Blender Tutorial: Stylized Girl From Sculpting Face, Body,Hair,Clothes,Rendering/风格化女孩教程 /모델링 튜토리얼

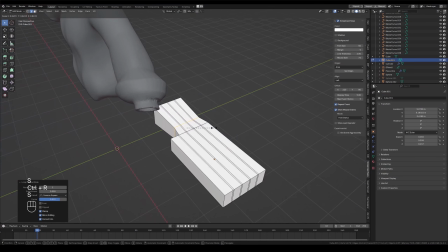接下来我会单独制作手部模型首先创建一个方块
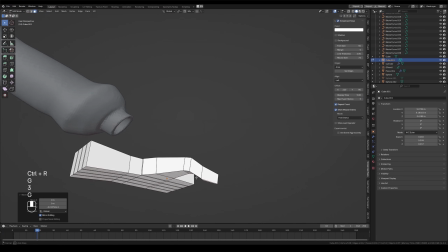插入多段线条后挤出五根手指并将手指调整为一个自然放松的姿态
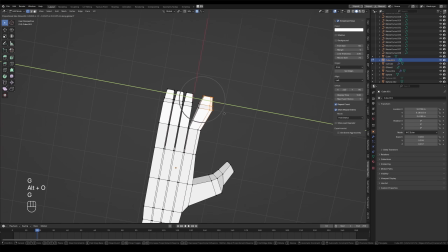手指不需要完全伸直这样在角色处理A pose时
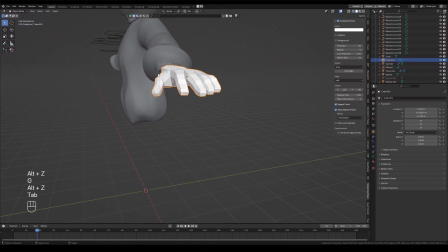整体看起来会更加自然不会显得僵硬
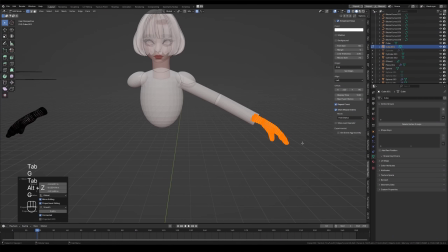然后我会使用基础模型如球体和圆柱体来搭建身体的结构
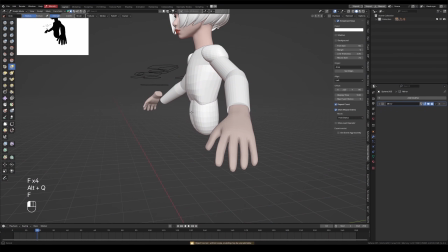我的习惯是先确定胸腔的位置然后依次制作肩膀和手臂
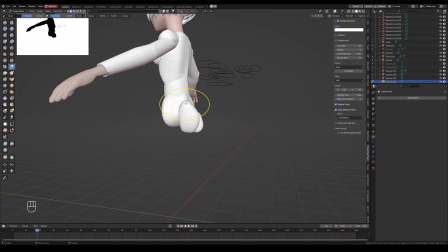手臂会适当弯曲以避免在绑定时出现错误
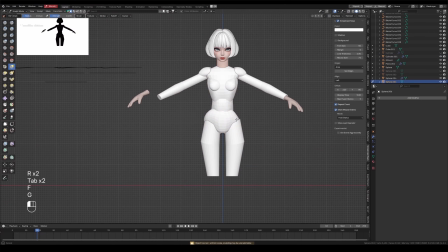接着调整出腰部和盆骨的体块再用球体调整出臀部
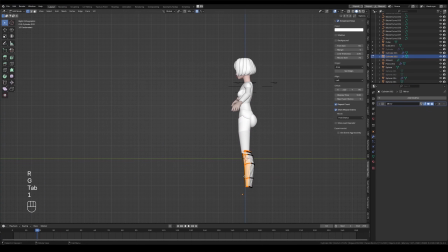用圆柱体分别来制作大腿和小腿部分
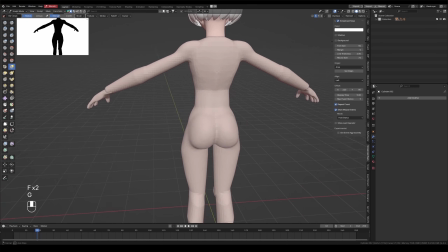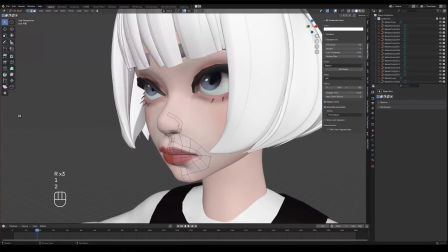在单独完成头部身体和手部的制作后
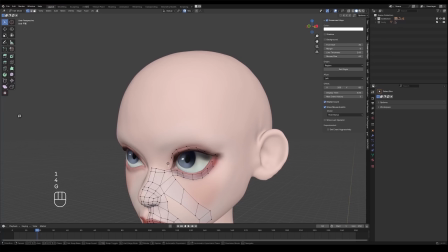我会直接进行全身拓谱这时我会开启吸附工具中的面和面最近选项
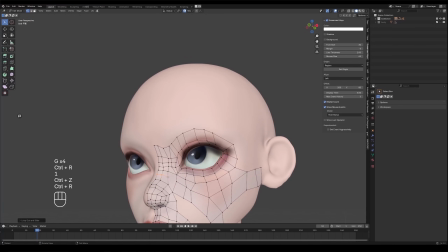通过挤出操作来完成拓谱在具体操作中
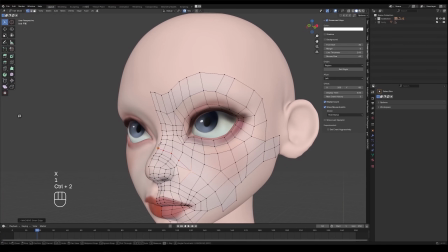我更喜欢使用Machine Street Tools的智能面功能
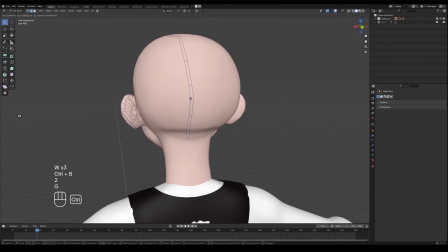只需要选择两条边之间的拐点按下四键
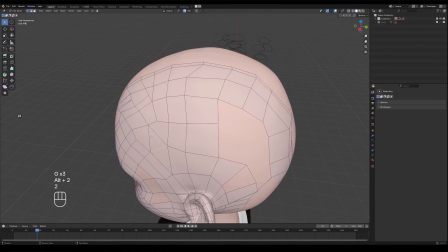即可自动在当前拐点的对角线位置生成面片
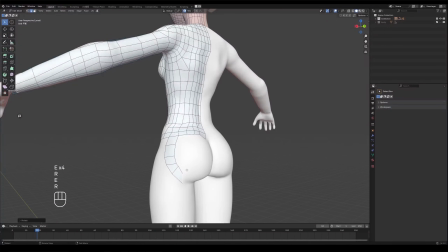极大的提高拓谱的效率在拓谱时尽量使用四边面
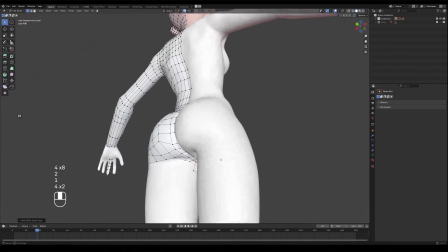尤其是在需要变形的区域四边面更容易均匀的分布权重
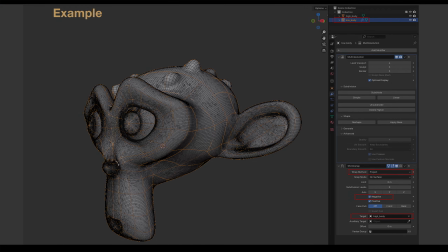避免拉伸或破裂当低膜拓谱完成后
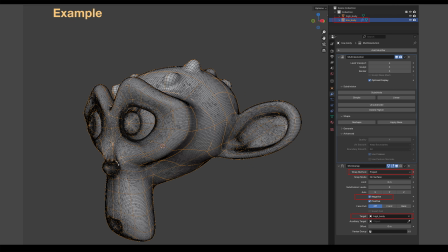我会将高膜合并起来然后给当前低膜添加一个多极精度修改器接着添加一个缩果修改器将缩果方法设置为投影启用副相并将目标模型选择为已合并的高膜模型
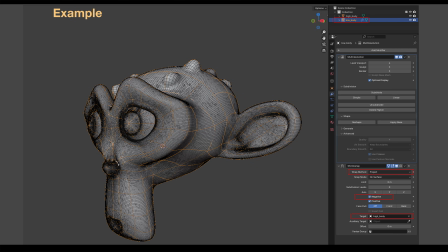这样可以保留低膜形态下也拥有高膜的细节
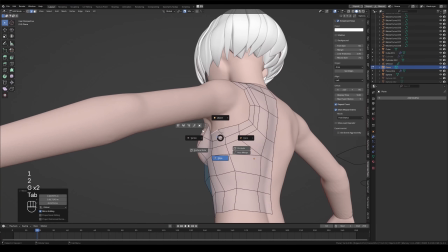我现在身体模型上制作一个低膜背心
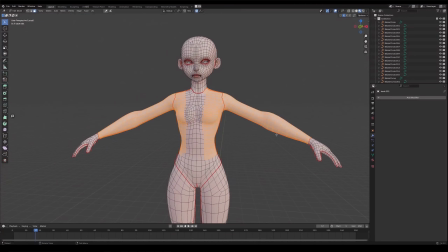然后在低膜身体上挤出衣服和裤子的整体轮廓
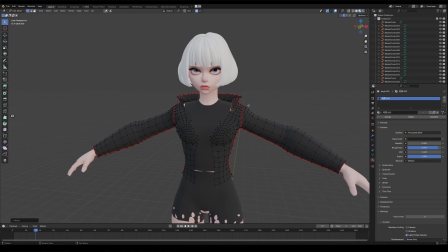调整形态和轮廓线条接着挤出脚的低膜用于制作鞋子
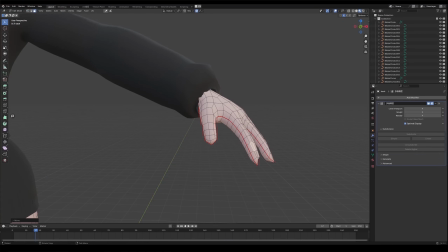再挤出鞋带由于这是一个风格化角色
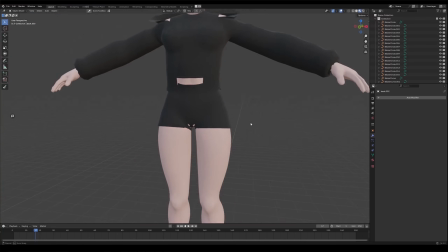鞋带不需要过于写实可以稍微简化这样整体效果会更好
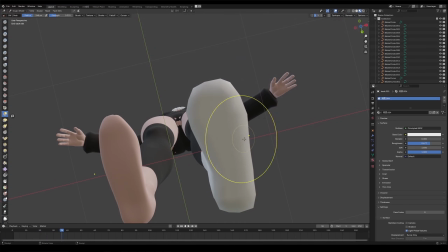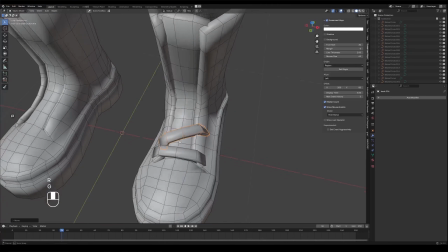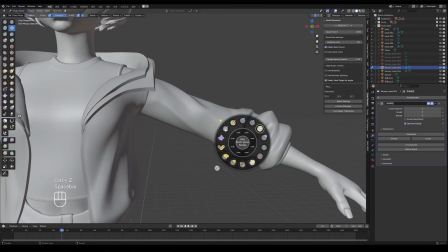完成基础模型后我为服装增加厚度
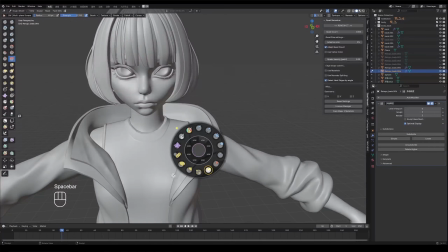然后进入雕刻阶段雕刻衣服褶皱时以大块褶皱为主
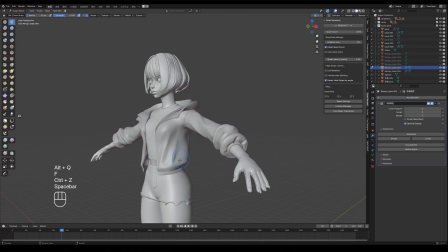突出整体感和质感
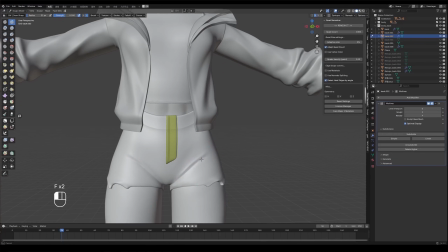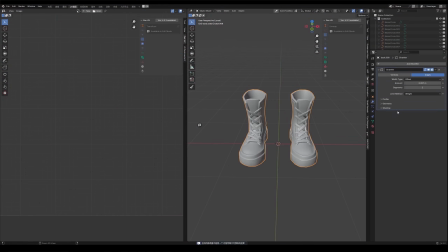在雕刻完服装部分后我也决策整体展开UV
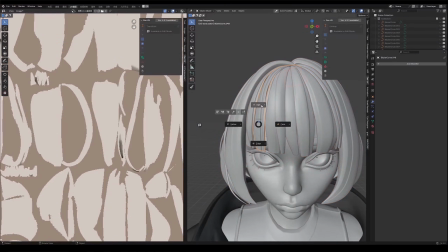展开UV时我主要使用的是ZenUV插件这个插件能显著提高UV展开的效率